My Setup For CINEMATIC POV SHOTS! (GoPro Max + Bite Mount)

What's up guys? How are you doing? I hope you enjoyed this short intro sequence and also the drone shots.
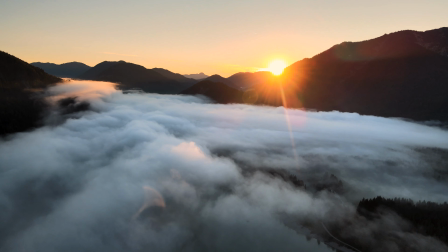I think especially the drone shots when the sun was rising and there was all of the fog above the forest. They were just super epic. But today we're not going to talk about drone shots as in many of my other videos, but today we're going to talk about POV.
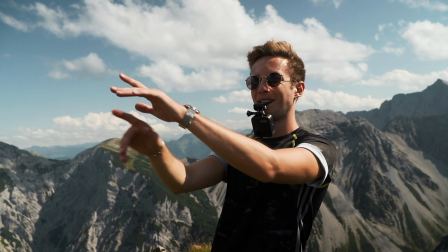I wanted to show you a small little setup that I found for myself which works perfectly for me and also has some benefits over bigger POV setups. But before we go into detail about that setup, let's talk a little bit about POV in general. So POV is an abbreviation for point of view. So basically you try to make the viewer feel like the character himself, as the perspective is the same as your own eyes.
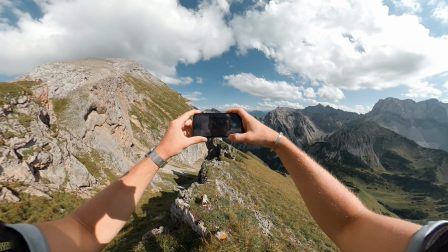You kind of just see what your hands are doing, also maybe what your legs are doing, just in general. It's just a first person view. And I think it has a super cool look, and on top of that,
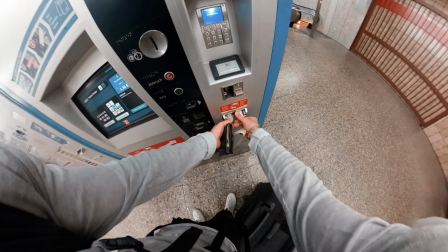also with POV footage you can tell a story in a very creative, in a very authentic and in a very raw way.
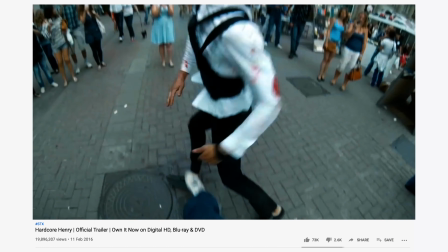There are complete action movies like Hardcore Henry, which are shot completely in the POV view,
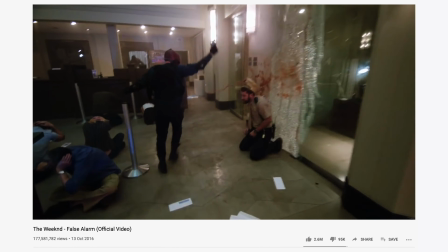or also the music video of False Alarm by The Weeknd, where you as the viewer kind of experience a bank robbery out of the first person view. Looks pretty cool, right?
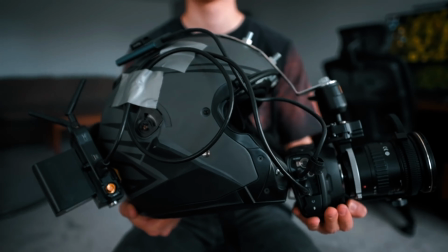But to pull off these shots, you need a very complicated and big setup, which is most of the time operated by multiple people. At first sight, those setups look kind of cool, but it's definitely something you wouldn't want to use in everyday situations. Because the main downside of these huge setups is that you need a lot of time to rig them perfectly, and also you need a lot of people to operate them because you need to take care of many different settings like the aperture, the focus, maybe also the ISO. And on top of that, they're also super fucking expensive.
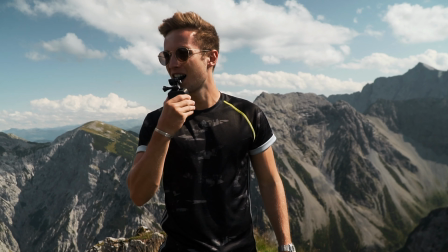But I'm happy to tell you that there is also a budget version which actually has some advantages over those bigger setups.
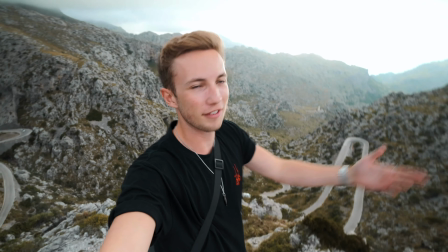If you already watched my video on how to find epic spots without any people,
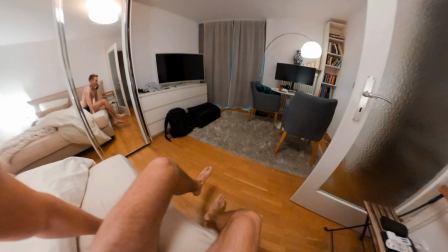you probably already saw my intro where I make my way from my apartment to the airport and fly to Mallorca. For everybody who didn't watch it yet, you can check it out here. All of the shots were captured on the setup of just a GoPro Max and a simple bite mount on it. For everybody who doesn't know, a bite mount, it's basically just a piece of plastic with some silicone around it so that you can just comfortably bite on it. That's where bite mount comes from, right? You can find the link to the 360 camera and the mount both in the description as always.
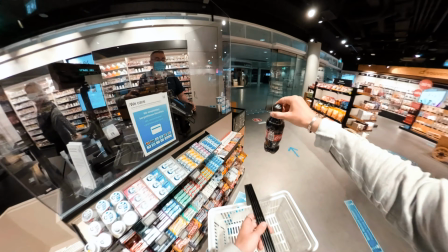Yeah, this setup is up and running in less than a few seconds because you just have to click on record and you just stick it into your mouth and you're ready to go. Done.
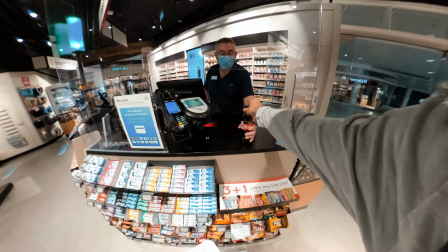Obviously, you look like a freaking weirdo if you go to the supermarket and buy your Coke with a camera in your mouth and you try to speak and nobody can understand you.
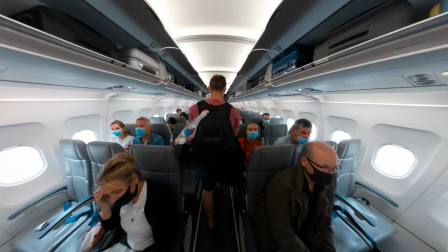And also if you go on an airplane and people look weirdly at you. What the fuck? But I wouldn't say that it looks even weirder than a head mount.
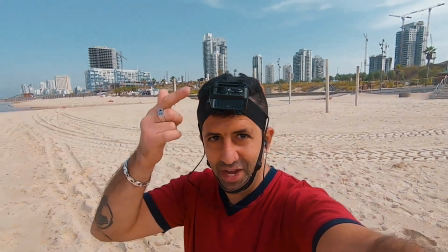Like all these people running around with head mounts and a GoPro on top, I think they're even less cool than guys with a bite mount.
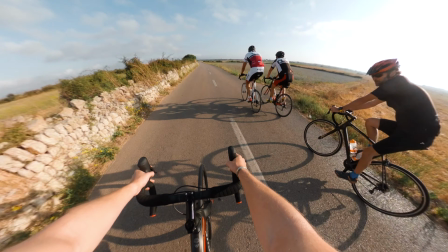But either way, you get used to all the people staring after a couple of minutes and you just go with the flow. And on top of that, it's always good to get out of your comfort zone, right? Now I'm going to tell you all of the benefits of this small setup. And yeah, I'm also going to show you what exactly you need to take care of in order to get the perfect shot.
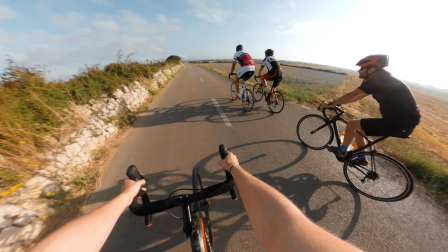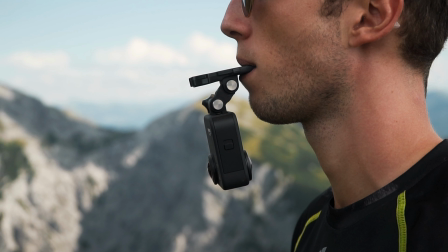When you film in 360, you basically capture everything that's happening around the 360 camera, and then you can reframe it in post.
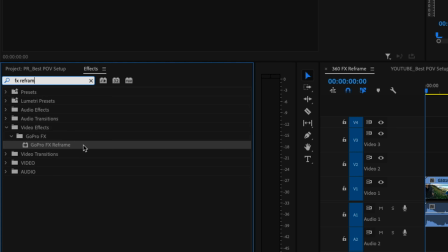GoPro has actually a pretty cool Premiere Pro plugin called GoPro FX Reframe, where you can adjust the field of view to your liking.
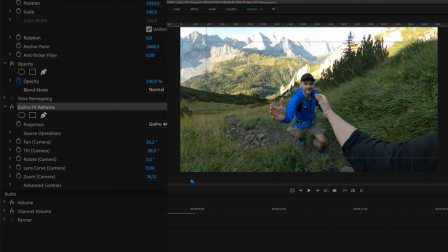You can adjust the pan, the tilt, the rotation, the lens curve and the zoom. So it's a lot of things that you can adjust in there. This is actually a huge advantage because when filming you don't really have to worry if your camera is facing
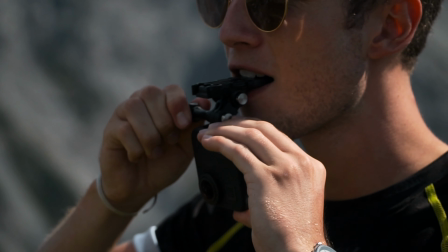the exact same way and if everything is visible in the shot because you can adjust it afterwards in the program.